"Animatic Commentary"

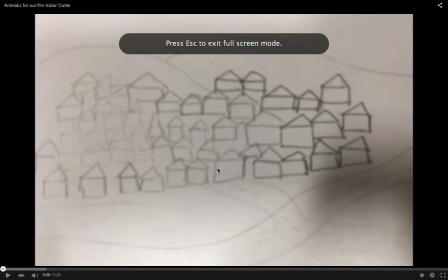0:02 Okay, so this is an evaluation of my group's animatic that we made on Premiere.
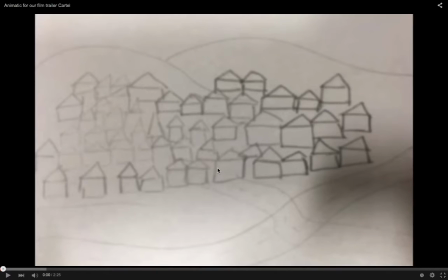0:07 We created this so that we could gauge what our final piece would be looking like in terms of the shots and the transitions and the titles we were using. It's also good to make this as it will show us what we need to improve before we make our final piece
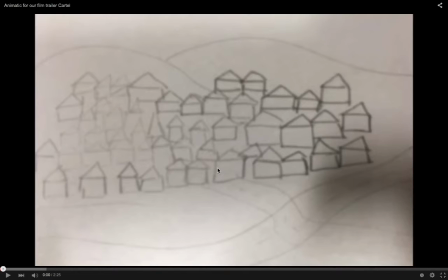0:25 at the end of the course. A strength of our animatic has definitely got to be the shot types and distances we were using, as there was a large variation of them from long shots, as you can see here.
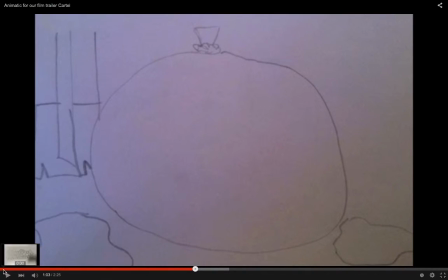0:44 Establishing shots right at the beginning of the city there,
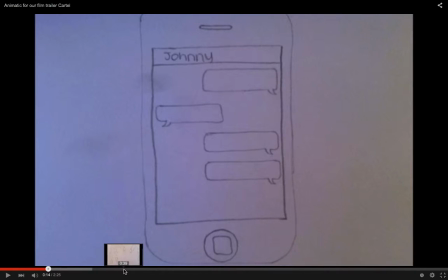0:48 close-ups here of the phone, and even extreme close-ups of the woman's hands here.
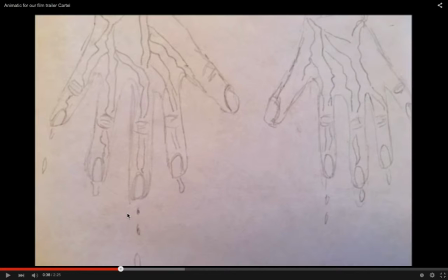0:55 It's good to have variation in shot types and distances, as it keeps the trailer interesting for the audience, and it shows more of what we're trying to show them to them. Okay, and another strength of our animatic was our transitions.
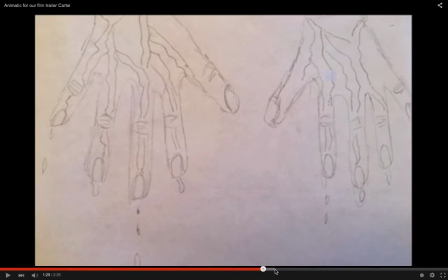1:13 As you can see here, there's a fade to white there.
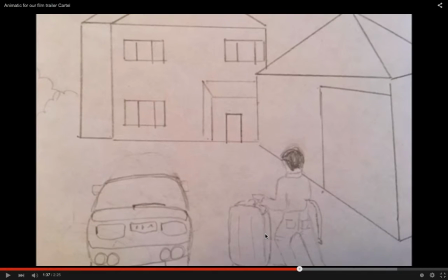1:23 It's good to have transitions in a trailer, as it keeps the audience excited to see what's coming after the fade to white there, and it also keeps the narrative flowing. Okay, so now the weaknesses of our piece was definitely the titles. They were probably the weakest part, as they were really unconventional and
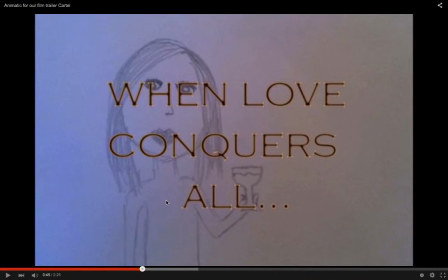1:43 would really look out of place in a noir trailer. They really didn't communicate our genre very well, so these will definitely have to be changed by the time we do our final trailer. Another weakness is the fact that the narrative is very unclear through these images.
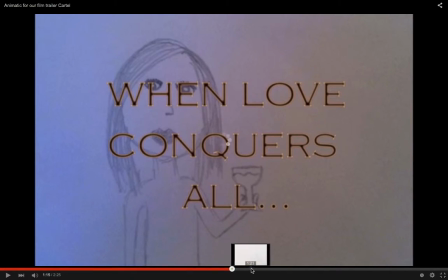2:00 The images don't really show a change in the location of the man as he goes from one house to another.
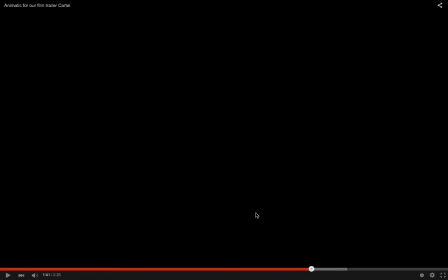2:09 It just kind of looks like the same house, but we're trying to communicate that he's leaving his wife at home to go to another woman.
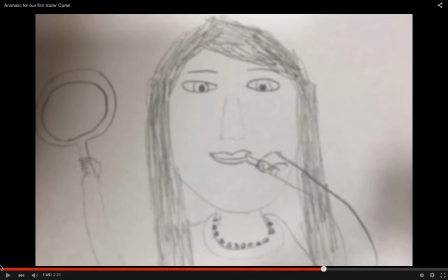2:19 Also, the music is not very fast, which is
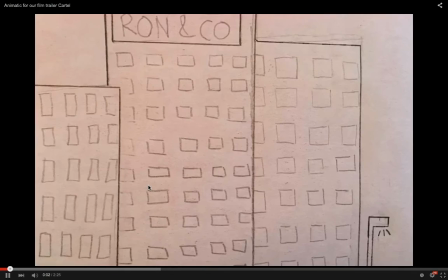2:25 another weakness of ours, so we'll have to change this before our final edit, as having faster music in a trailer, it's more exciting for the audience to watch,
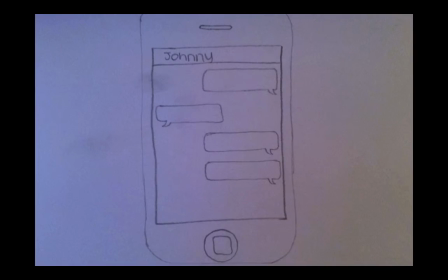2:34 and the slow music will make it very boring and just not very fun to watch for the audience, and they won't really want to go see something that looks boring in the trailer. Okay, so by creating this animatic, we will now be able to create a much better final piece,
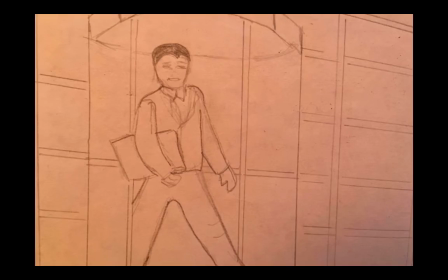2:48 due to the fact that we'll have a better understanding of what must be involved to make it a conventional piece.
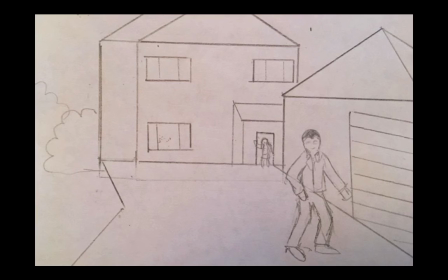2:53 It wasn't as effective as we thought it would be, so we've decided to change our plot completely to one which would be a lot easier to show through a trailer.
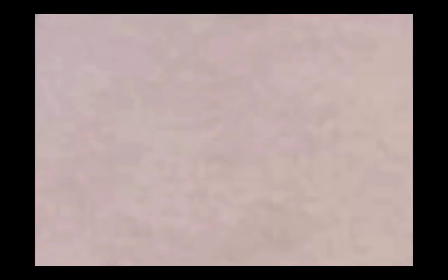3:01 Thank you for listening, everyone.